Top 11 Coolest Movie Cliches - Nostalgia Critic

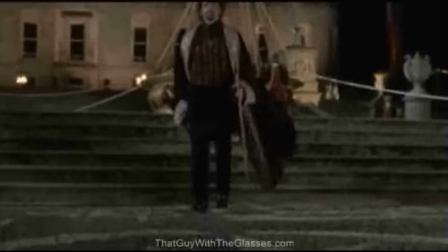(8:12)
This is why so many heroes and villains wear such long clothing, because it looks friggin' awesome when it's blowing in the wind.
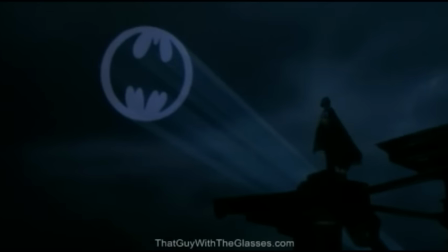(8:18)
Hell, the invention of the cape has no real purpose. It's just there to look cool. In reality, that thing would get in the way if you were ever trying to fight.
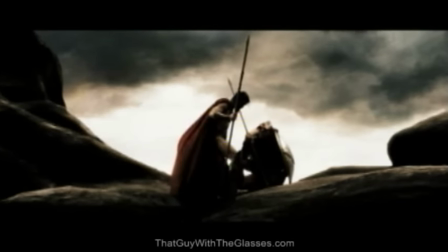(8:25)
You trip over it all the time. But in movies, it just makes the motion of our hero look all the more flowing, therefore more cool.
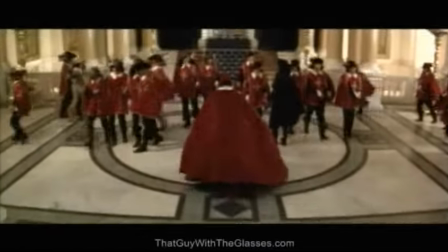(8:32)
But to be fair, it looks pretty intimidating on villains too. I think I first started to realize how good they look when Nicolas Cage stepped out in Face Off.
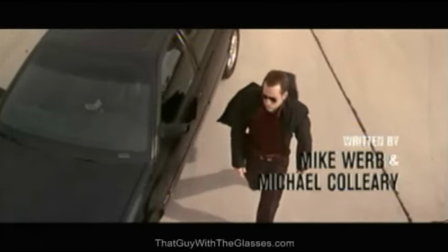(8:39)
All I could say to myself was, I want that fucking coat, and a giant fan to follow me around all the time.
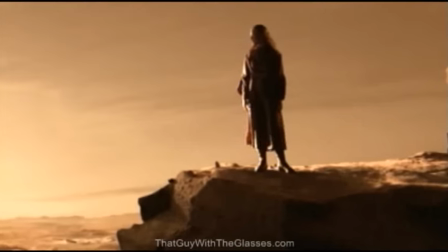(8:45)
But women aren't left out of the loop either. In fact, they can often get away with it a little more. Long hair, long dresses, long scarves, whatever.
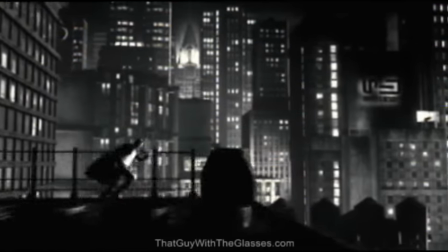(8:52)
They're practically designed to look cool when the wind is blowing. So, how long will it take for this cliche to get so old that we're sick to death of it?
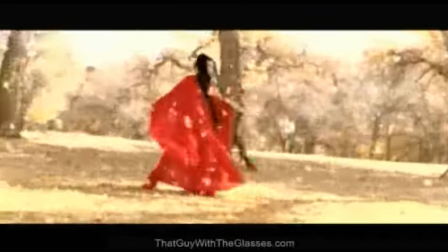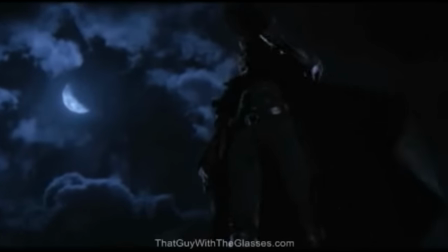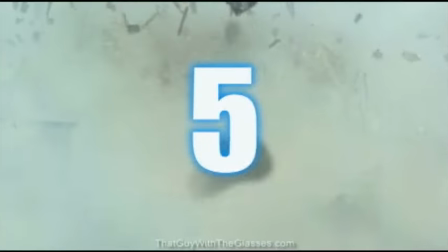(9:11)
Number 5. The explosion just a few feet away.
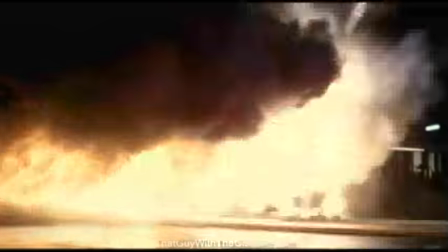(9:16)
If anyone has ever been around a real explosion, you know how powerful it is, as well as how deafening it is.
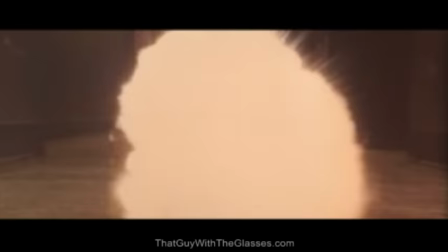(9:23)
Nobody can just stand around while an explosion goes on. You'd either fly up in the air or your ears would explode from the sound of it.
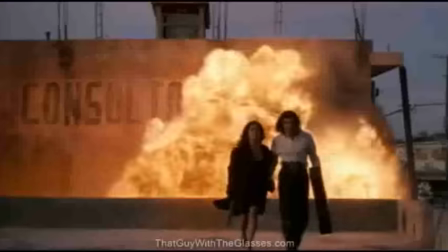(9:30)
Yet we constantly see people run, walk, and even just stand perfectly still while they happen.
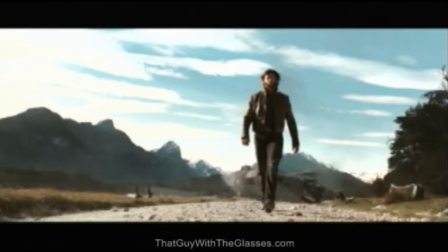(9:35)
My favorite are the ones where they don't even turn around. As if to say, yeah, I know it's there, but I'm just too badass to turn around and look at it.
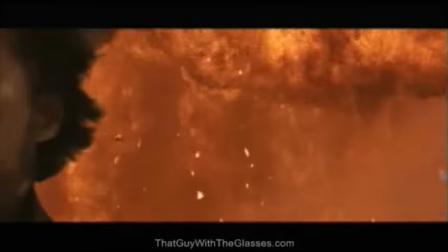(9:43)
What, you think I don't see explosions? I do, all the time. They bore me now. No matter how over the top, they try everything.
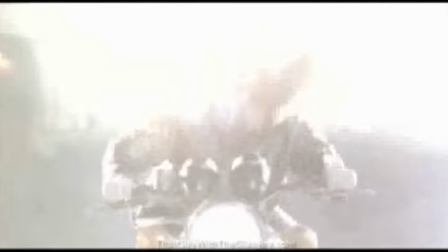(9:50)
Like how about when Keanu Reeves outrun a friggin' mushroom cloud in Chain Reaction?
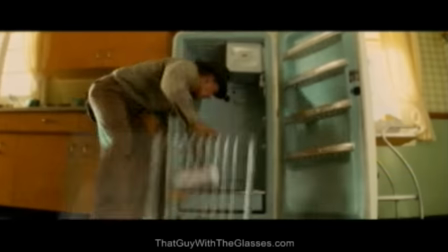(9:57)
And need we forget the world's strongest fridge in the last Indiana Jones movie?
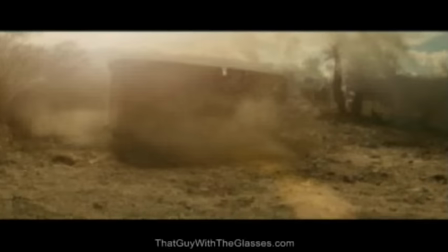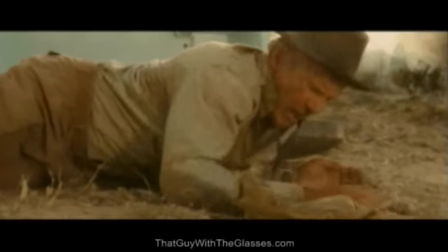(10:08)
Yeah, your house would be torn apart, but at least your popsicles would stay safe in the icebox.
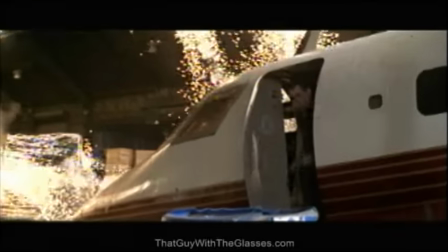(10:12)
Isn't that good to know? Explosions are awesome, but they just don't seem to have as big a threat in movies.
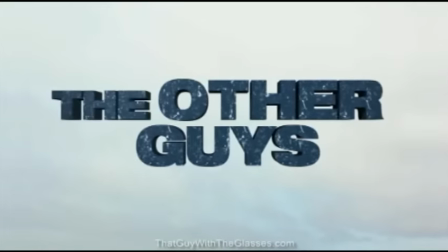(10:18)
We almost ignore them. Even in the new film The Other Guys, they satirize how literally blown out of proportion they are.
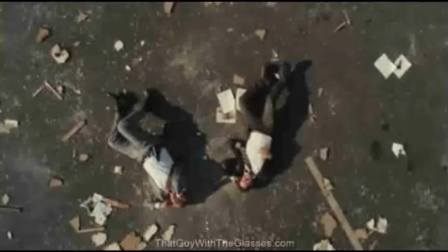(10:24) How do they walk away in movies without flinching when it explodes behind them? There's no way!
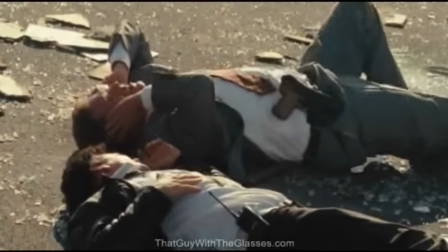(10:29) The movie industry is completely irresponsible for the way they portray explosions!
Well, it still looks neat.
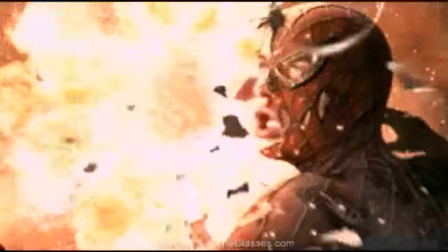(10:34)
It makes our heroes look tougher and our villains much more menacing.
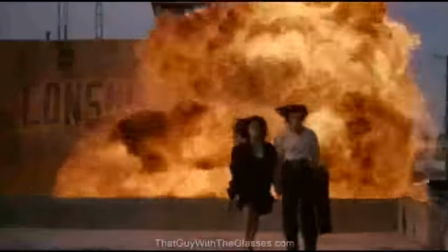(10:38)
Cause let's be honest, anyone looks tough when they can honestly look at a giant ball of fire and smoke and simply utter, seen it.
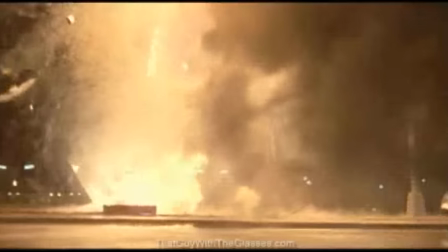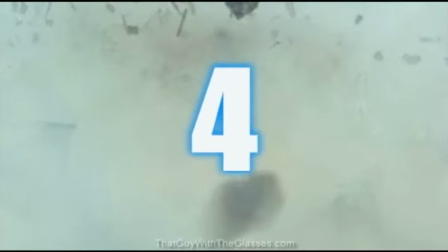(10:51)
Number 4. The simple shouting of no!
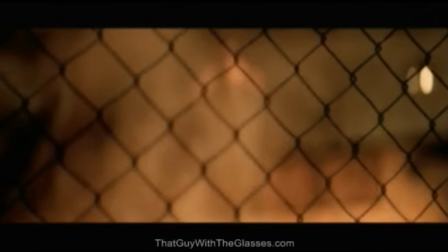(10:59)
Why do so many people shout this anyway? It's so basic and yet it conveys so much.
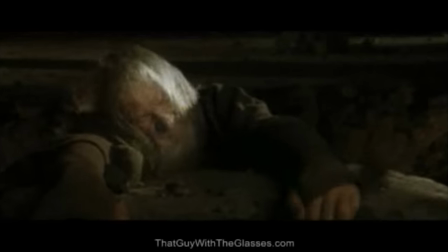(11:07)
I guess as humans, we just want things to go according to plan. We always want to hear yes. So whenever we hear a no, we immediately think, oh, something was suggested that resulted in a negative verbal response.
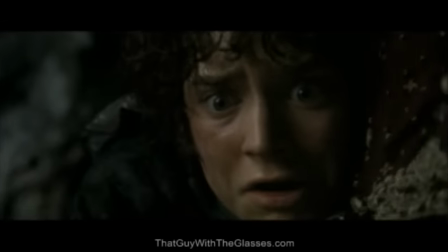(11:18)
That immediately creates drama. And that's bad. I better watch this.
No!
It's like a gut reaction.
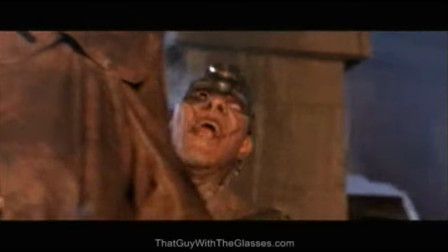(11:26)
We hear the word no and we instantly associate it with something going wrong.
Yes! Good!
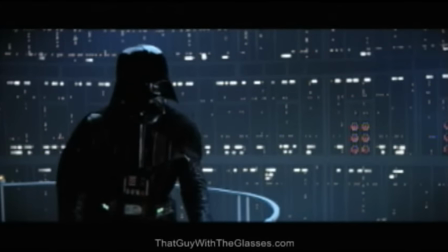(11:31) No!
Oh, there. There's a lot of famous no's out there. Probably the most notably when Luke Skywalker finds out who his daddy is.
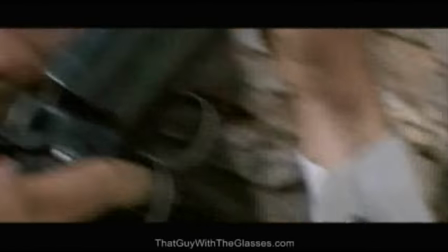(11:39) No!
My absolute favorite, though, is in Tombstone, which is already a pretty romanticized film,
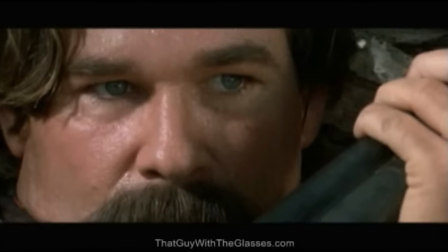(11:46)
but it results in one of my all-time favorite scenes where Wyatt Earp just cracks.
No.
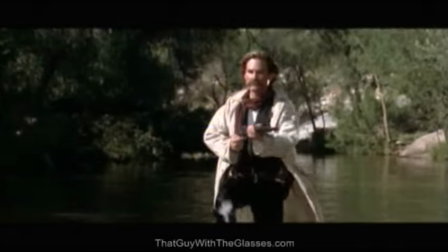(11:52) No! Wyatt, what are you doing? No! Son of a bitch!
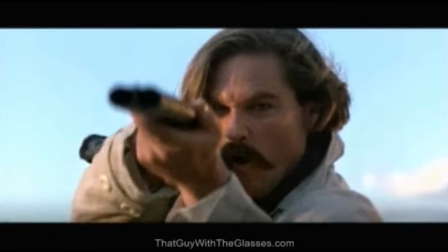(11:58) No!
How can you not die laughing at that?
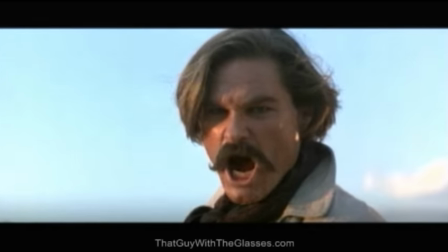(12:03)
It's one of the most over-the-top scenes ever.
No!
And he doesn't even stop there.
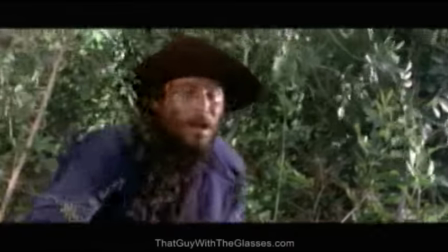(12:09)
He just keeps saying it over and over and over.
No! No!
I have a negative impulse to this scenario. I have a negative impulse to this scenario!